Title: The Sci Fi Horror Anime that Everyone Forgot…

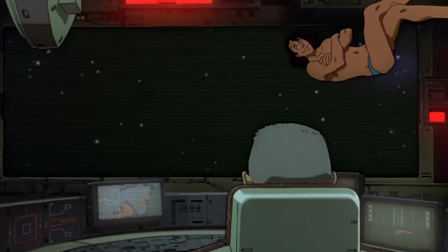[8:17]
Ivanov calls it the graveyard of space, and fun fact, Sargasso is actually a real place in the Atlantic Ocean,
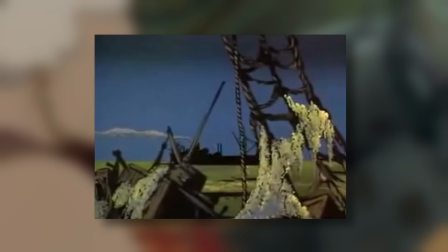[8:23]
known for carrying currents of brown seaweed known as sargassum. There isn't a graveyard of ships out there, but a long time ago,
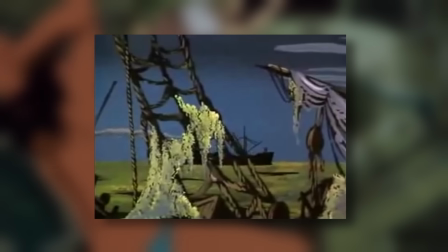[8:30]
sailors used to believe that the vast quantities of seaweed would trap and entangle ships.
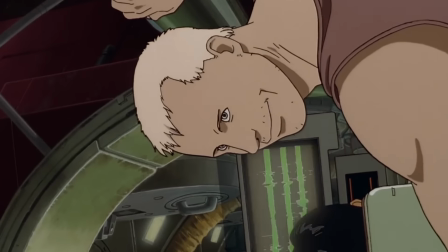[8:36]
Anyways, the crew are hesitant to respond to this signal,
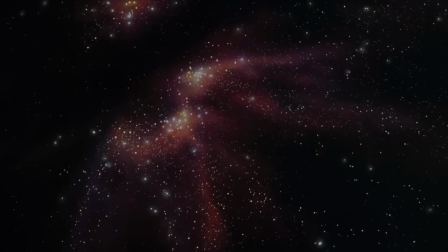[8:39]
since the magnetic field in Sargasso is strong enough to mess with a ship's equipment if it is not properly equipped, and to quote Aoshima,
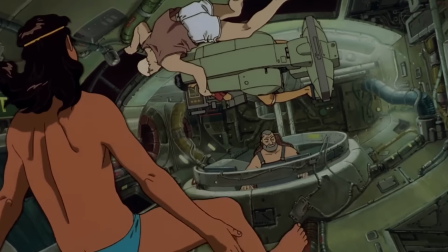[8:49]
despite the very obvious danger this impromptu rescue mission poses, Ivanov decides to go through with it.
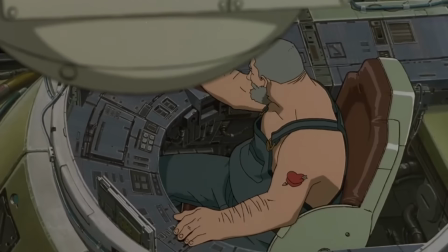[8:56]
And although I wouldn't, I think his decision actually shows a lot about Ivanov's character.
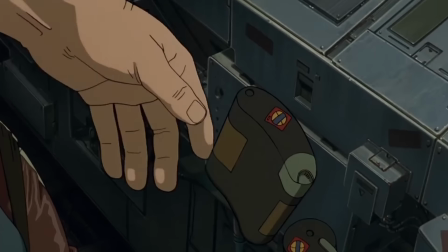[9:01]
Although Ivanov is tired, he's willing to stick his neck out to help a person in need,
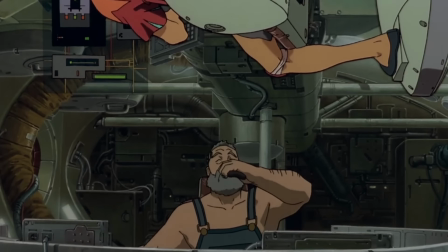[9:06]
potentially risking his life, as opposed to working overtime and netting some extra cash.
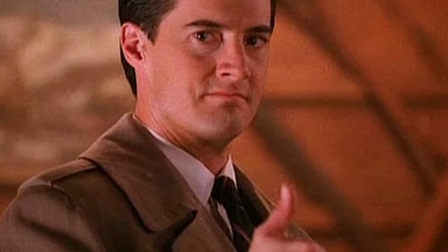[9:12]
Good bit of character development there.
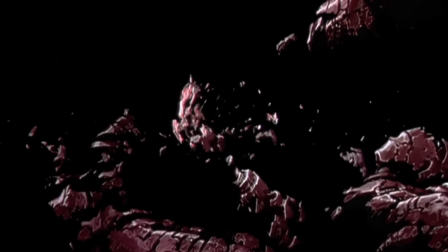[9:14]
Once the crew reaches Sargasso, they are met with a little bit of 90s CGI floating in outer space where the SOS is coming from.
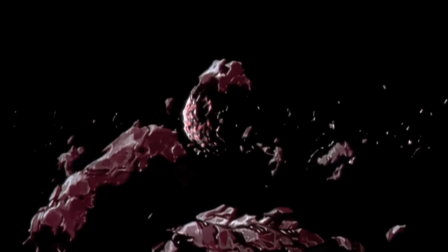[9:21]
While it's hard to discern what exactly it is due to it being partly obscured in darkness,
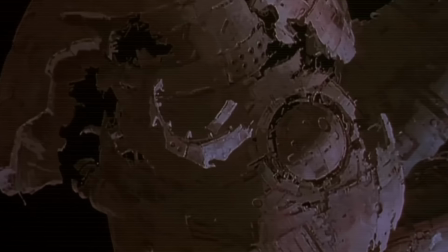[9:27]
we can believe it to be a massive amalgamation of space junk. Heinz and Miguel depart on the scrapper ship to check out what this giant collection of junk could be,
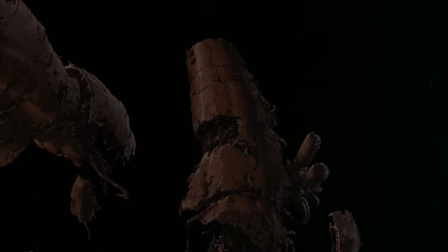[9:36]
and while this is going on, we hear a woman singing opera in the background, heavily foreshadowing what's to come.
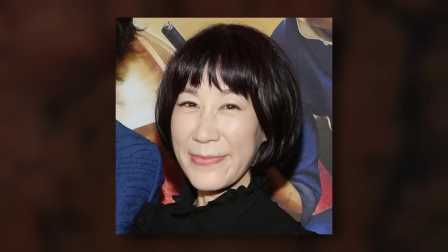[9:43]
Forgot to mention, Yoko Kanno does the music for the film.
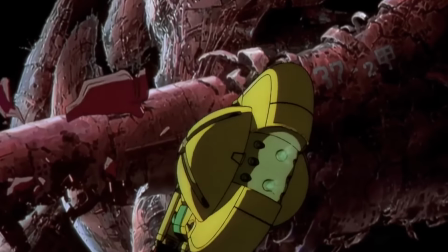[9:46]
No, that's not her singing, but I forgot to bring up her composition work, which is also seen in Cowboy Bebop, known for its legendary score.
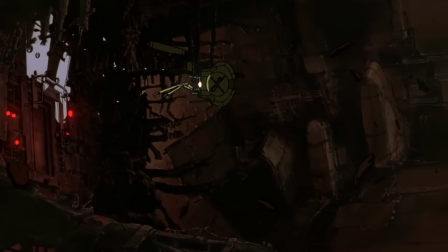[9:55]
Once the two reached an entrance, Heinz records an entrance proof.
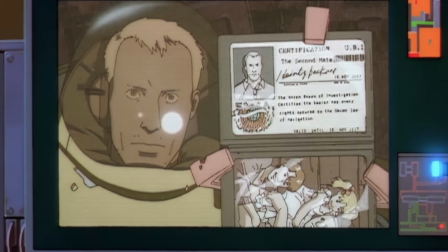[9:59]
I like this bit, not only because it provides some subtle world building into the procedures of space travelers, but it also shows a family photo Heinz has in his wallet, briefly showing us what his wife and daughter look like.
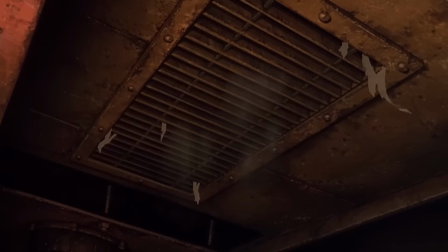[10:12]
Once inside, Heinz and Miguel take notice of the very antiquated tech in the decompression area.
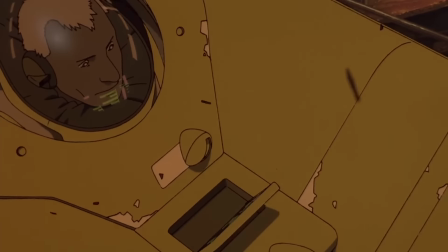[10:17]
Once again, I appreciate the effort to add elements of realism with Heinz checking for radiation
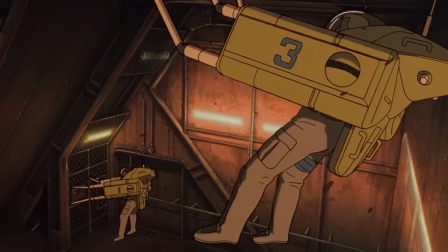[10:23]
levels and giving some indication that these explorers follow a standard operating procedure.
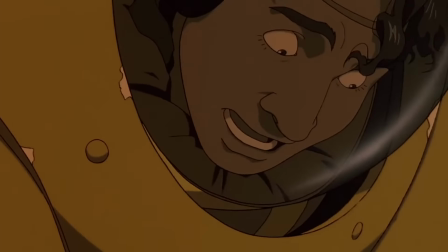[10:29]
As the gravity settles in and Miguel struggles to get his suit off, we see the elevator reach its destination.
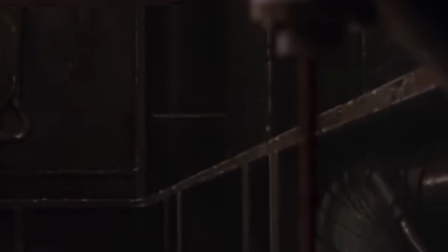[10:35]
But before it does, you'll notice that this pipe is oozing a red liquid out of it.
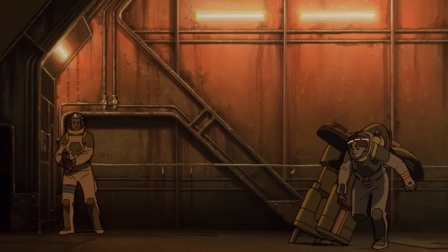[10:40]
This is not foreshadowing, as the elevator doors open to reveal an empty Victorian opera house.
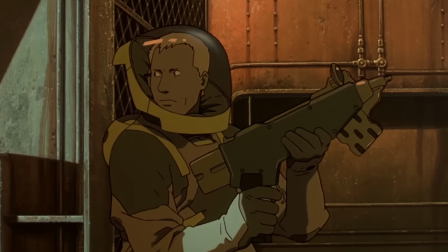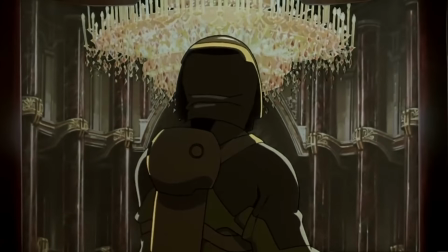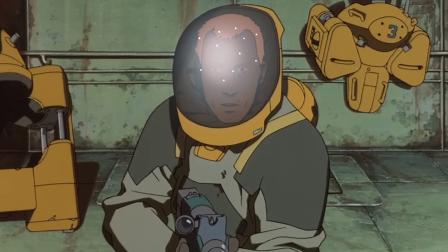[10:58]
What makes this initial reveal shocking is that up until this point,
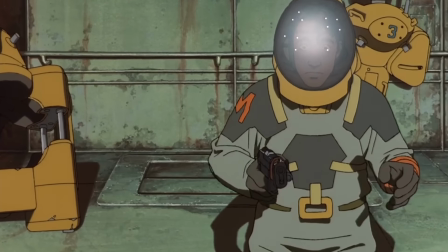[11:02]
we have been conditioned to the lo-fi futuristic aesthetic and the science fiction style of the film.
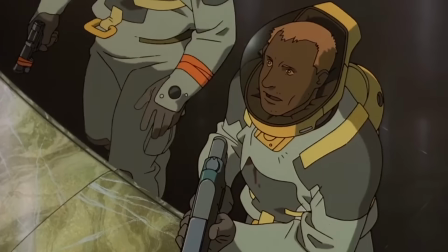[11:08]
We've been used to the rickety tech and ships and official operating procedures up until this point in the story,
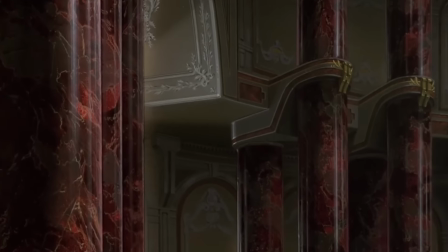[11:15]
so for Magnetic Rose to suddenly do a rug pull and throw us and
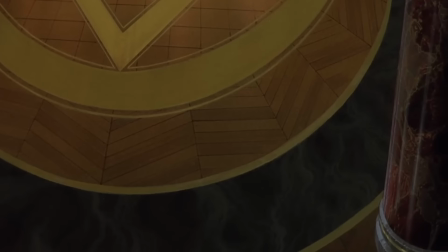[11:20]
the protagonists into something from a fairy tale is incredibly jarring.
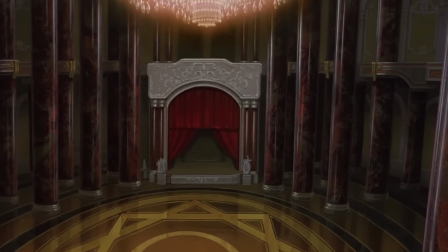[11:24]
From here on out is where the story truly begins, as the Corona's crew explores a derelict ship and uncovers the dark past of the purpose of the ship, along with the dark past of its owner. So that summary didn't contain any massive spoilers.
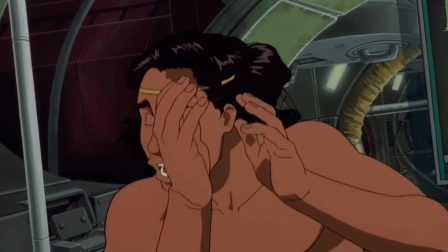[11:40]
I just wanted to give you an idea of what to expect from this film without giving away too much information.
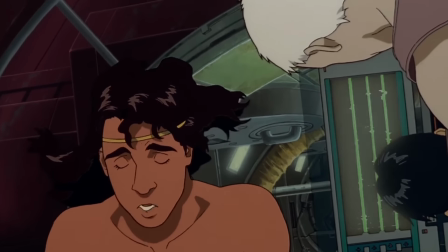[11:46]
Just enough to let you be potentially interested in Magnetic Rose.
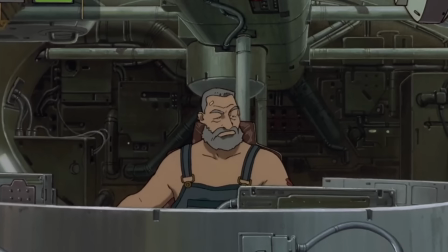[11:50]
From here on out though, I will be discussing the themes of this story and giving away potential spoilers of the plot.
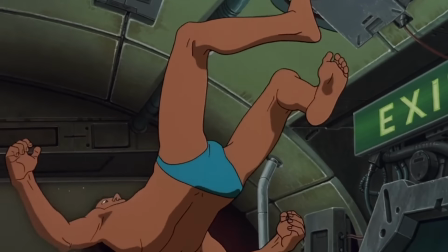[11:56]
I'll put some timestamp around here of when the spoilers will end, but if you haven't seen this film already, go ahead and do so and come back here when you're done.
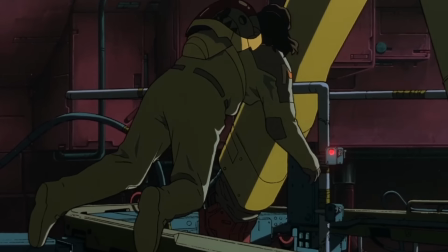[12:04]
Okay. Let's begin. Although Satoshi Kon wasn't the director of this film, you can definitely see his fingerprints all over this work,
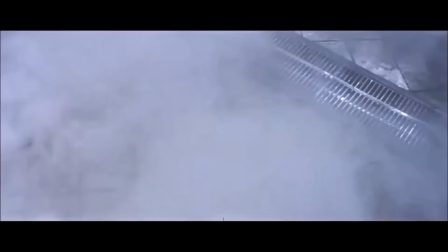[12:12]
featuring his trademark usage of dreams to keep the audience guessing whether what they see before them is real or not.